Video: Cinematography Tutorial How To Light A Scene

Alright, so heading out to New York this morning. We got the car locked and loaded. Going to Brooklyn first to a soundstage to pick some extra gear. Then going into Manhattan. That's where we're gonna be all day long shooting the short film. So yeah, it's gonna be fun. Alright, so we just loaded up from the soundstage over here. Got even more gear, ready to rock.
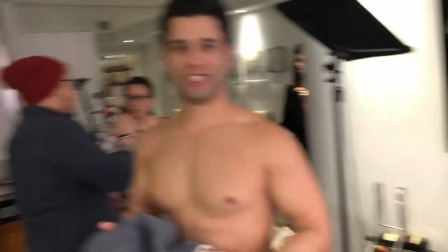29s
So in this living room set, we actually filmed everything in broad daylight.
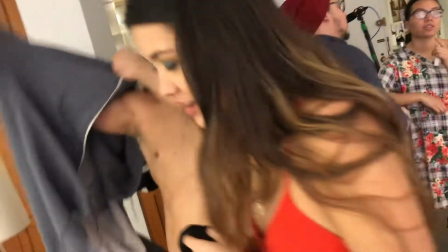35s
However, we tried to make it look like nighttime. How did we do it?
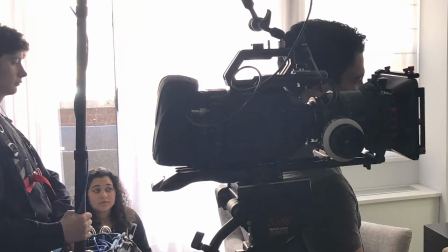39s
Well, we put on an ND filter on the camera to make everything dark.
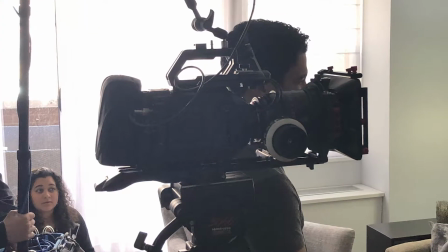44s
We bumped up the T-stop to 4.
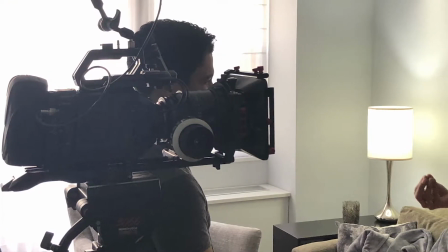48s
And what we did was we turned on the lamp to give it that illusion that, okay, you need a light in the middle of the night.
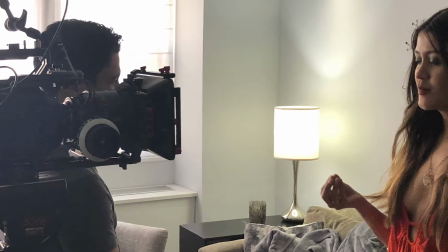55s
And also there was some ceiling lights that were like against the wall.
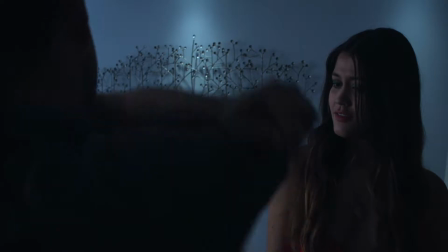60s
We had it very dim, as you can see right here, to really give it that illusion that, okay, it's nighttime.
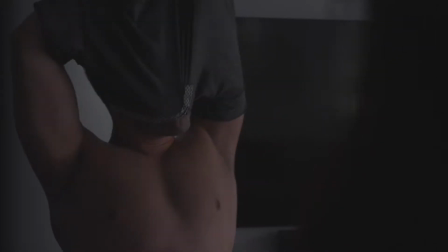68s
Also for the color grading, we added a lot of contrast,
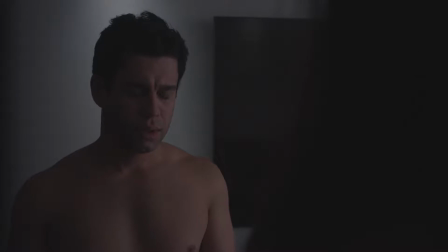72s
added some shadow to it, and bumped up the blues and greens a little bit.
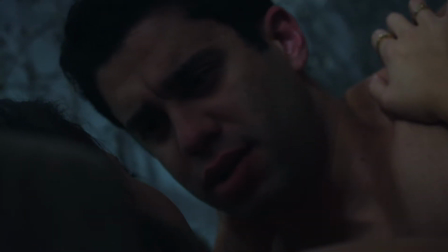78s
And right here in particular, it was actually golden hour. The sun was setting, but because of the colors and the contrast,
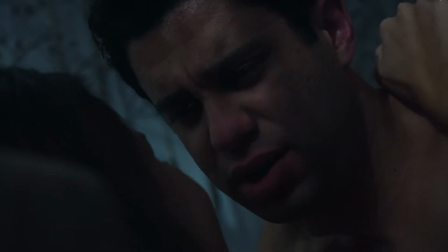87s
it could actually be played off as moonlighting or even lights from nearby buildings,
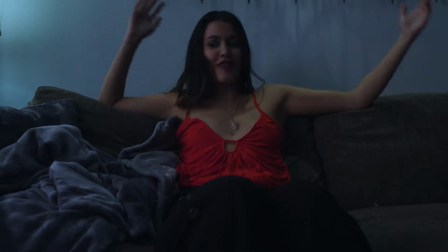93s
because after all, this is New York.
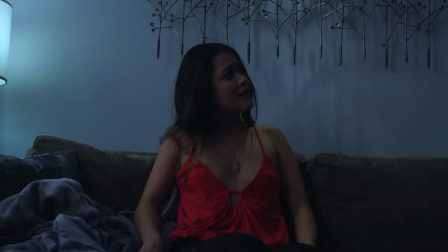96s
Also, there was an LED light that we had that was near the lamp just to highlight them a little bit and,
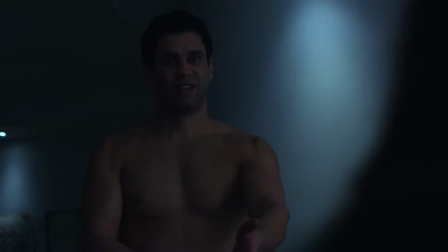104s
you know, like bump up some of the exposure on them because they were pretty dark.
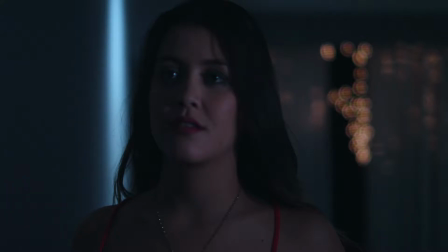109s
So this shot right here, this one was a nice one because we had a black solid 20 by outside of the window, and we hung up some Christmas lights just to give it that illusion that these are lights from the buildings from New York City.
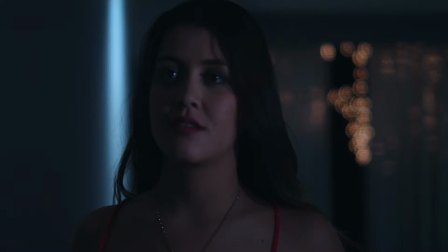125s
Since it's out of focus, you really can't tell. So we got this bathroom shot right here.
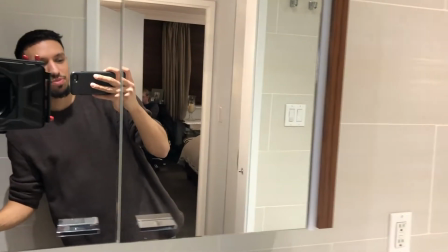131s
We're gonna get the actress's reflection. We're using the bathroom lights,
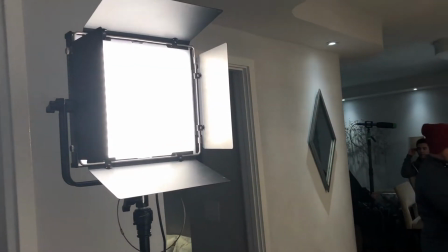136s
and we're gonna highlight her with this LED light, which we got it in tungsten mode,
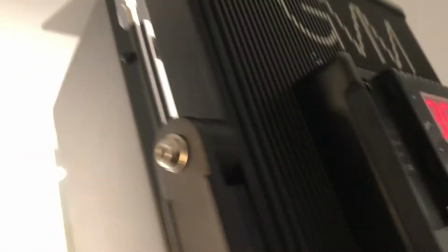144s
as you can see.
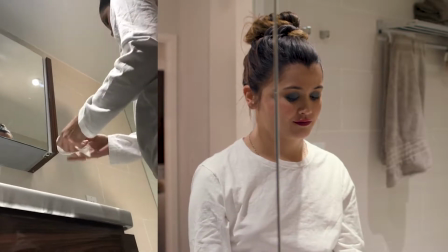147s
So right here on the left is my iPhone recording, doing some behind the scenes,
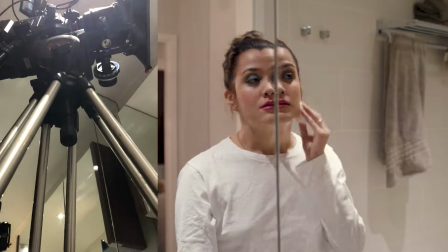153s
being very annoying, but showing you how we set up the camera. It was a very tight spot here in the bathroom.
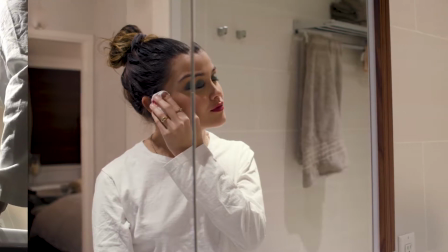158s
And obviously to the right is the final shot.
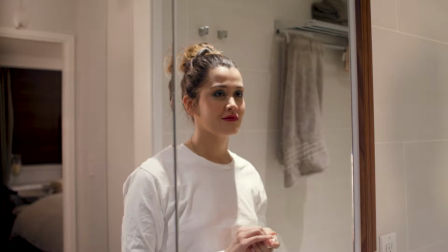162s
So you see how she's getting highlighted from behind with the tungsten,
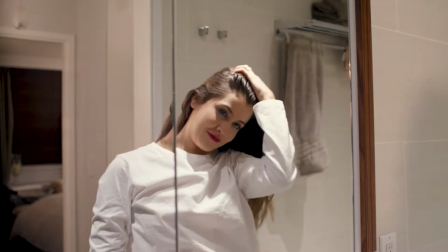168s
and in the bathroom it's fluorescent lights. So and we balanced that out, and it gives it a nice highlight look. So right now it's 2:21 in the morning. Just got home from a long day, tired, gotta wake up tomorrow, head to Brooklyn for our second day of the shoot. All right, so I woke up late this morning. Not late to be late for the shoot, but late to the point that can't have breakfast. Well, it's all right, man, because today we're gonna knock the last day out the park. It's gonna be a good shoot. It's gonna be fun. We got a club scene going on. And here we are at the soundstage picking up some gear.
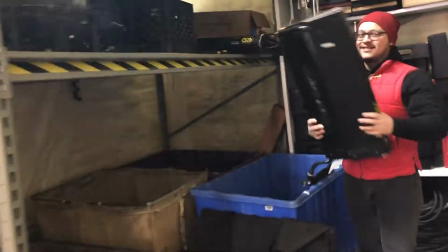219s
We're gonna get some kinos and some flags. There goes Matt Gonzalez.
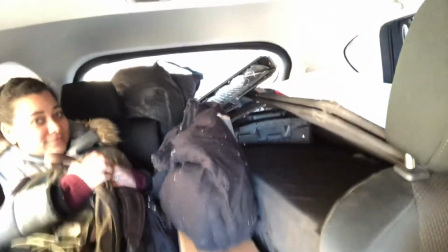224s
He was the director of the shoot. This car is so packed out. So right now we're setting up.
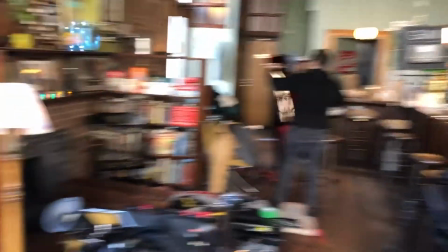231s
We're here at this cool looking bar. Right. We're gonna set up our main actress right here.
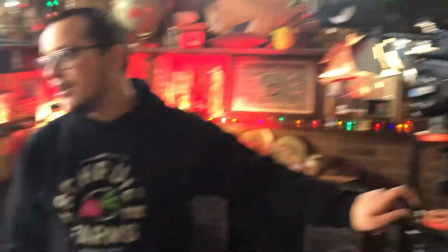239s
So we got this dolly. What we can do, coming down, Jonathan, honestly, for the shot for our you got focus main this, right? star.
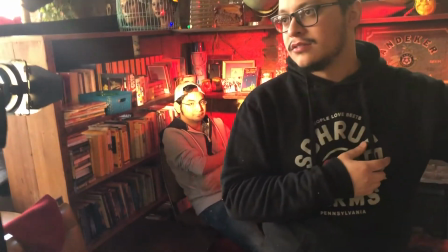247s
So let's practice that. He's a stand-in.